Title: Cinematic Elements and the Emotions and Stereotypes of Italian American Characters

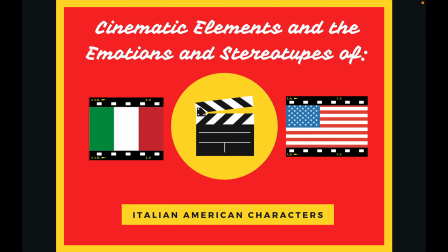Throughout the history of film, it is no surprise that Italian-Americans have been stereotyped. They have mainly been cast as members of the Mafia, boxers, and have been portrayed as having large families with high emotions.
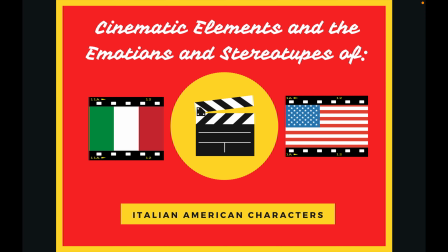All of these stereotypes and the emotions the characters feel are not only revealed in the script, but also through other cinematic elements.
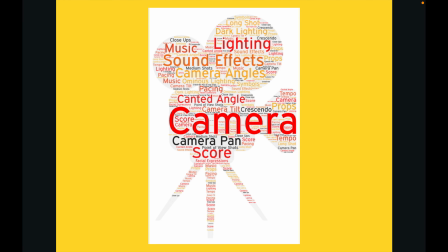I'm going to be exploring how certain filming techniques, including camera work, sound effects, camera angles, lighting, score, and long shots, supplement the emotions and portrayals of these Italian-American characters. These cinematic elements alter how the viewers perceive the characters.
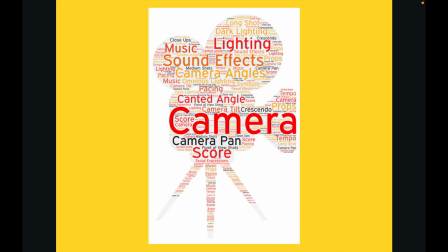I will be focusing on some of the most well-known movies that have depicted Italian-American characters across the range of the 20th century, starting with one of the earliest depictions of Italian-Americans on film, The Black Hand.
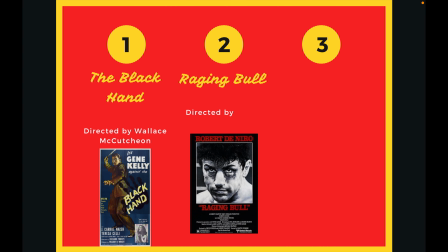I will also be looking at Raging Bull and A Bronx Tale, two depictions from later in the 20th century.
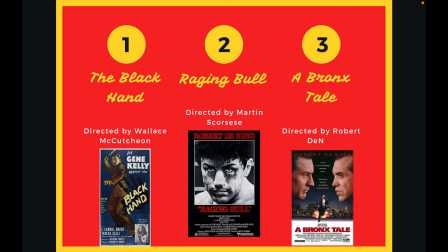Specifically, I will be focusing on the stereotypes and emotions of the main male characters of these films and how cinematic elements contribute to these.
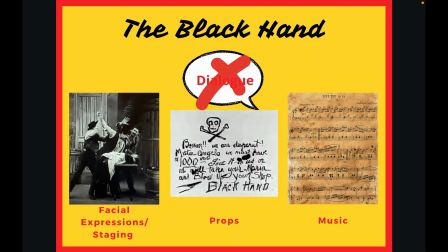To start, the 1906 film The Black Hand is full of cinematic choices that amplify the stereotypes of the Italian-American man. Since the film contains no dialogue, the other cinematic elements, such as facial expressions, props, and music, play a crucial role in conveying who exactly the Italian-American men were.
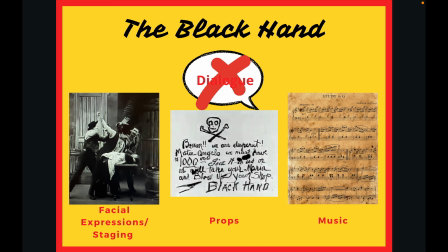That is, specifically, as corrupt men part of a crime organization. A lot of Italian-American men of the time were believed to be part of the Black Hand, an infamous crime organization.
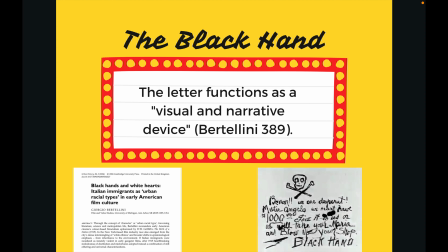According to the article Black Hands and White Hearts by Giorgio Bertolini, Italian-Americans were characterized in early gangster films as violent. This satisfied what the middle-class filmgoers wanted to see on screen, which was a fictionalized life of Italian-Americans.
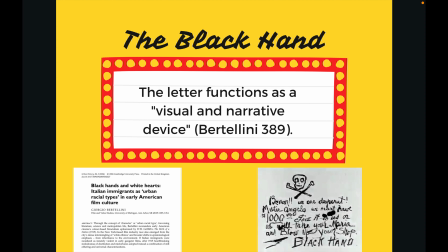This, of course, led to the general public assuming Italian-Americans were involved with crime organizations. One of the cinematic elements that most directly contributes to this stereotype is the emphasis on certain props in the frame.
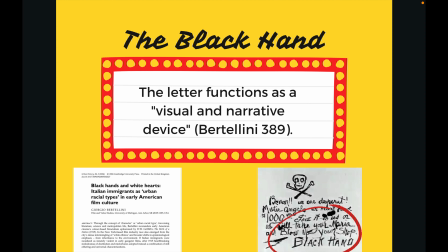For instance, the emphasis on the letters the black hand write to the shop owner demonstrate their anger and determination to get their way. This visual and narrative device, as Bertolini calls it, consumes the entire frame for a lengthy shot after the black hand members are shown writing the letters.
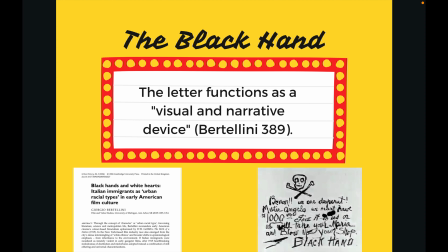The writing is decipherable for viewers, which is crucial in convincing the audience that these men are criminals, since there is no dialogue in the film. The letter contains a skull and crossbone symbol, which is usually used to symbolize death or danger.
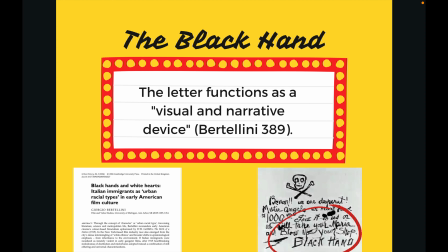The text in this specific letter says things like, we will take your Maria and blow up your shop to depict the seriousness of the anger of these men.
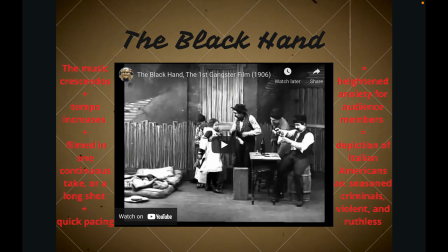Another technique used in the film to convey the stereotype of dangerous mob men and the anger of these men is the music that supplements the film.
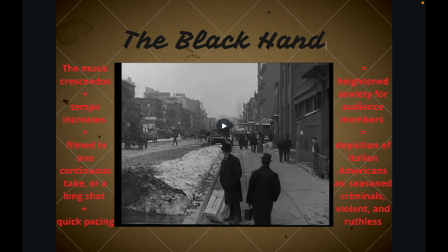At parts where the Black Hand members are doing something really wrongful, the tempo of the music picks up with a great crescendo of sound. The tone becomes more chaotic and alarming,
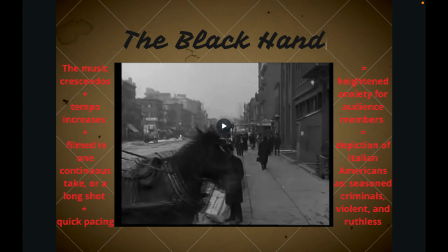which heightens audience anxiety and conveys the message that something bad is occurring because, again, there is no dialogue to do so.
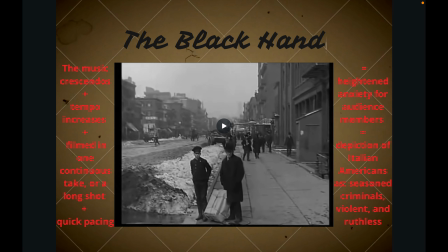One scene that exemplifies this is the kidnapping scene. As you can hear, the music will increase in tempo and volume and have an alarming nature to it. Also, the scene is unique in that it is one long take or a continuous shot. This not only depicts the bustling nature of the streets in this Italian-American neighborhood,
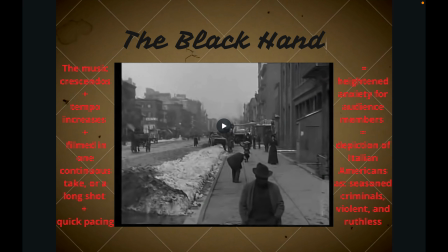but also demonstrates towards the end how easy it is for the Black Hand to kidnap. This makes them appear to be seasoned criminals.
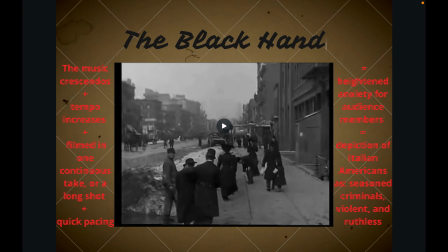This long take is not too long, so the pacing remains fairly quick, again emphasizing this idea that the Black Hand are experienced criminals.